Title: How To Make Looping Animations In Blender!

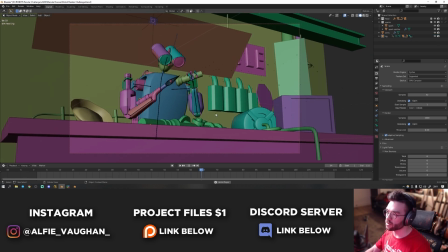[4:19]
It's a bit of a long-winded way of explaining it. So then basically when you play it on the run, it goes all the way through the animation, gets to the second last frame, and then just starts again.
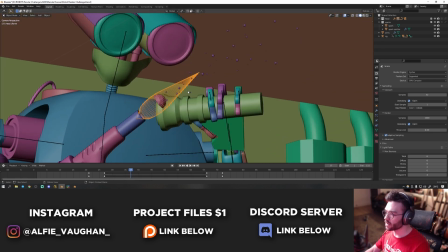[4:26]
And then from there, the trick is really just making it exciting. So I made the blowtorch out of a cylinder that I just scaled down at the ends to make it kind of that blowtorchy shape.
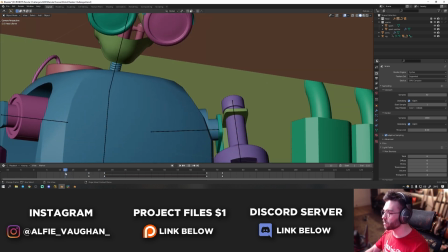[4:33]
I keyframed it to scale down into the blowtorch gun so that it starts off and then it starts here.
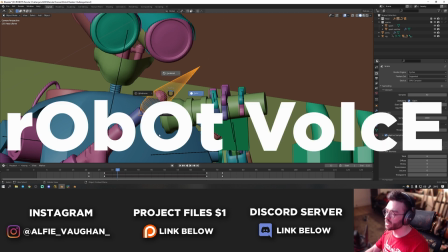[4:38]
This mesh is an emission material, so it's really, really bright.
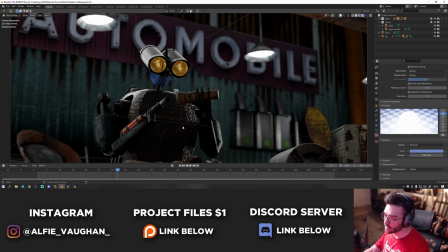[4:41]
And so without this is basically what's doing all of the lighting in the scene apart from the edge lights. So if I unhide this, you can see it lights him up completely from the front,
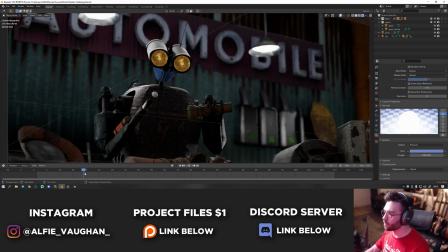[4:48]
which looks really cool. And it keyframes to turn off and stuff here, and then it turns off again at the end of the shot.
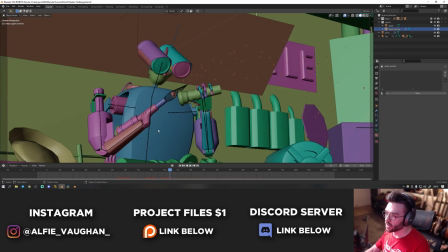[4:53]
Sparks are a really simple particle simulation. It's just made from this icosphere here. The icosphere is parented to the hand here, so it moves wherever the hand moves. And then I just have a particle system on this that has some velocity in the z-axis. So I set it to 5, which means it will basically shoot out this way mostly.
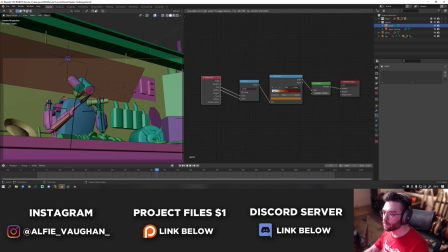[5:07]
And I use the spark shader that I've talked about in a few different videos now. It's just this. It's a particle info node, and then you use the age and the lifetime into a math node and set it to divide. Basically, this means as they get older, they will get darker. And then you can use a color ramp to pick and choose the colors you want the sparks to be. So it starts off white, and then as they get a bit older, they go to an orange and then slightly darker red color eventually.
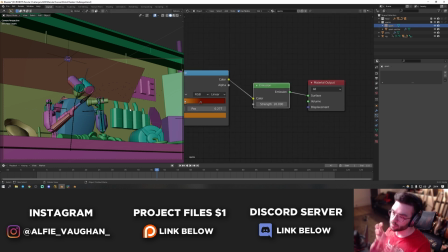[5:27]
This is running into an emission shader, which makes them cast light on the scene.
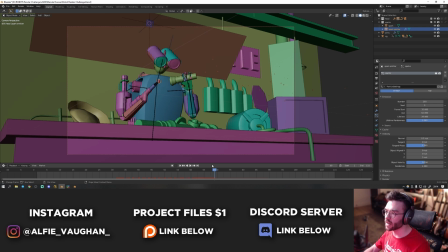[5:30]
I set the lifetime of the particles to be 26 frames, which just means over the course of about a second, they go from being really bright to pretty much disappearing off screen and getting darker. And between the sparks and the blowtorch, that's pretty much all of the interactive lighting going on in the scene. Then, like I said, I set up the emission planes here just to add some edge lighting onto the robot.
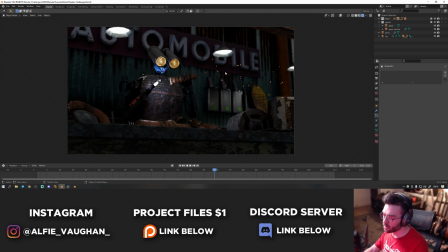[5:47]
So this is with the lighting I set up. If I hide them, it looks like this. So these lights up here aren't actually doing anything, but I wanted their lighting to feel like it was motivated and actually doing something on the robot. So I just created these emission planes here, and they're set to not render in the camera, but they're casting light on the scene.
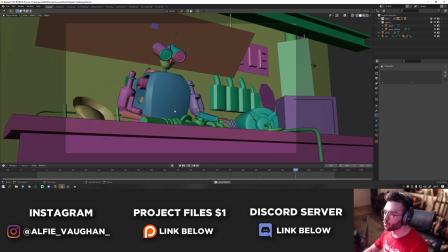[6:01]
And so that edge light makes it feel like it's coming from these lights up here, which works quite nicely. This whole project file with the animation and all of the assets and stuff is available on Patreon if anyone's interested.
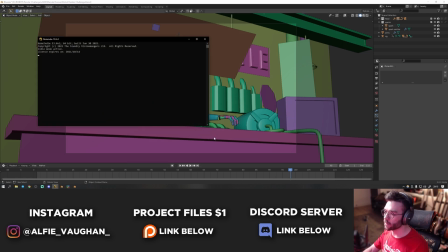[6:09]
And then once that's done, I basically went into Nuke and just added some glows and flares and stuff onto it to make it a bit more exciting. And that looks something like this.
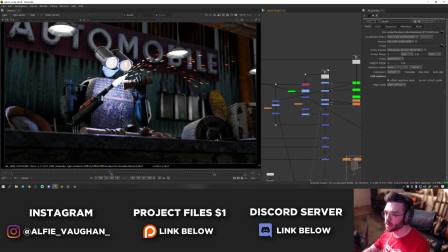[6:16]
So to start off with, I just have the render straight out of Blender. If I use a layer contact sheet, you can see all of the channels I rendered.
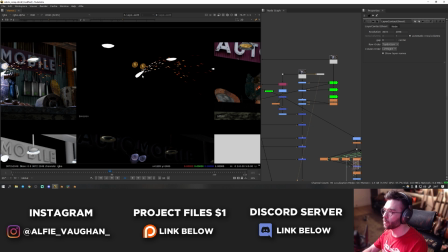[6:22]
I specifically made the emission pass so that I can do some stuff with the glows from the blowtorch and the sparks and the eyes and the lights up here.
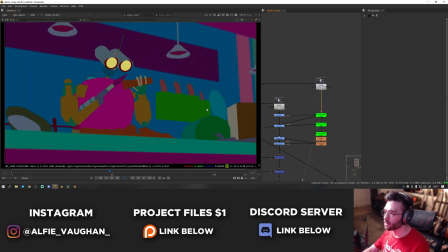[6:28]
And I also rendered a utility pass which has the cryptomats in it, so I could use the cryptomats to isolate a few things in the shot, like the eyes and the sign in the back and the mask on the face.
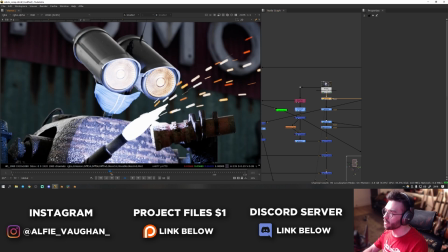[6:37]
So starts off with the raw render. Then I graded down the eyes a little bit. It looks really subtle here, but a bit later down when I had the glow, they were going a bit nuts, so I just made them a bit darker.
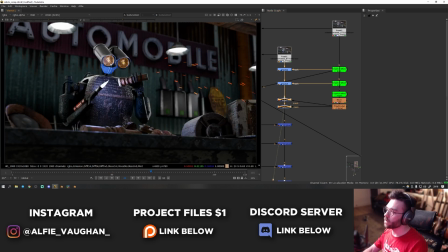[6:45]
Then I graded down the sign in the background just so I didn't draw too much attention to itself. That's pretty subtle. I also graded down the mask slightly and took out the saturation just because it was a bit of an intense blue in the render.
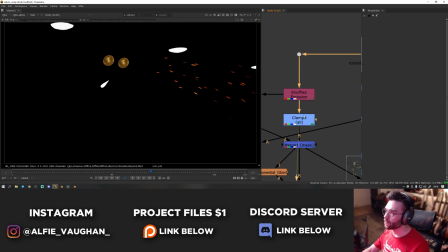[6:54]
Then I separated out the emission pass and I isolated the different parts of the emission. So here we have the blowtorch, then we have the eyes and the lights in the background, and down here I think is the sparks.
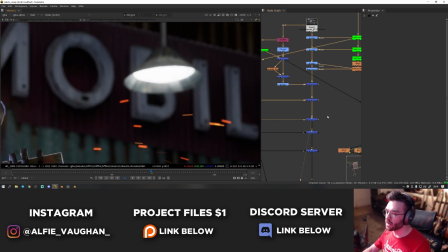[7:04]
And I put some different levels of glow on all of these. Then we have the bloom from the lights up here. This is really subtle, but it just makes and bloom outwards a little bit, which looks quite nice.
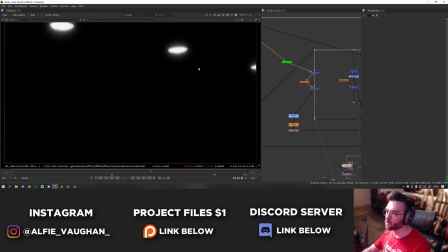[7:11]
And then I also blurred this quite a bit and then plus that back on top as well. So as well as this kind of glow, I made a much softer one, and that looks like this.
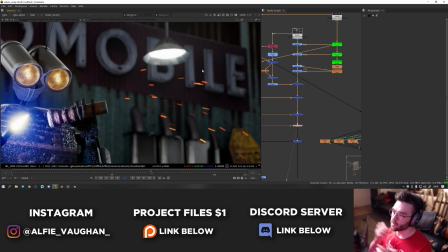[7:17]
So before and after just kind of makes it feel like there's a bit of atmosphere in the space, which is quite nice.
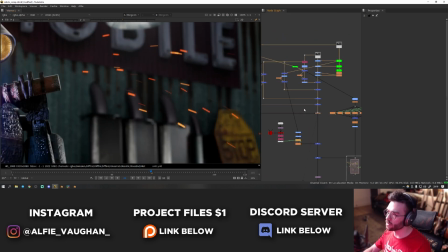[7:22]
And then there's a glow on the sparks. This is quite subtle as well, doesn't really do much, especially as they get darker.
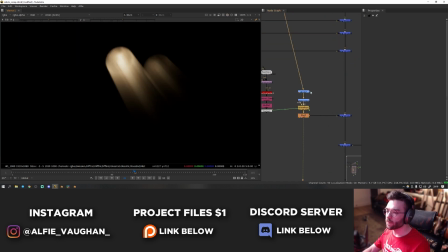[7:26]
So that's what that looks like. Then I did something kind of fun with volume raise in Nuke. So I took the pass of the eyes and then I did a bit of color correction to it.
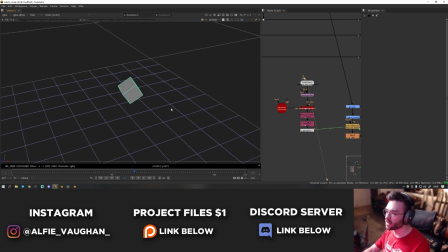[7:34]
And then this is a bit of a hacky way of doing this, but I bought in a cube that's parented to the head of the robot from Blender that's animated.
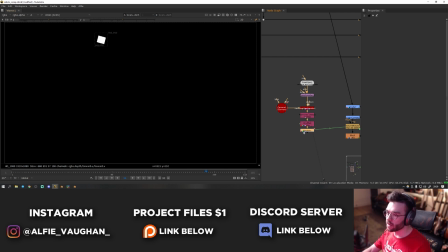[7:40]
I ran this through a scanline render in Nuke so that I have an alpha for it. And then all I did is add a 2D tracker onto the alpha and I tracked its location. So basically I now have a tracker for kind of up here above the robot's head. And I used this as a position to fire volumetric rays through like this. So basically I have this point up here, which is the tracker. It's firing through the eyes and creating this cool effect so that it moves with the eyes.
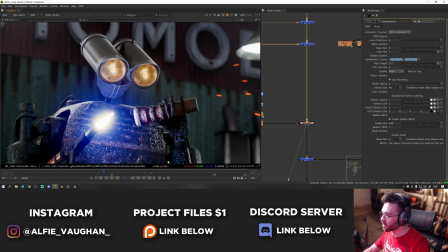[7:59]
Then this goes on top as well. This is really subtle. And in fact, in the end comp, you can hardly see it. Probably more obvious on a frame like this.
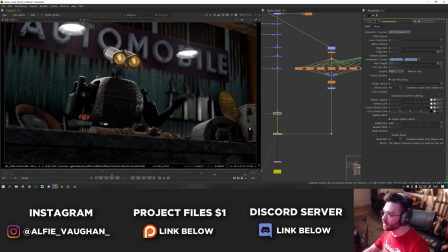[8:05]
It just adds some kind of like subtle beams coming out of the eyes, which looks quite nice. And then the last thing I did is add a kind of streaky horizontal flare coming from the blowtorch.
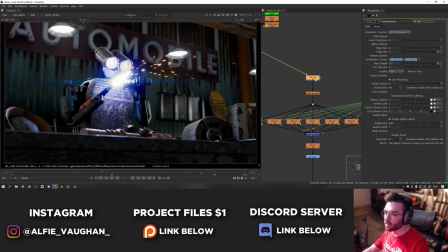[8:12]
I talked about this setup in a video before as well.
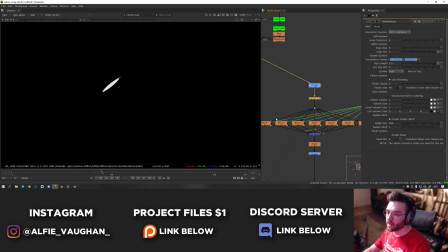[8:14]
It's basically taking the highlights, I eroded them down slightly to make the flare a bit thinner, and then it just blurs them at loads of different increments like this, and then pluses them together, which gives you this kind of look. And then I just made it a bit blue and put that on top of the footage, and it looks like this.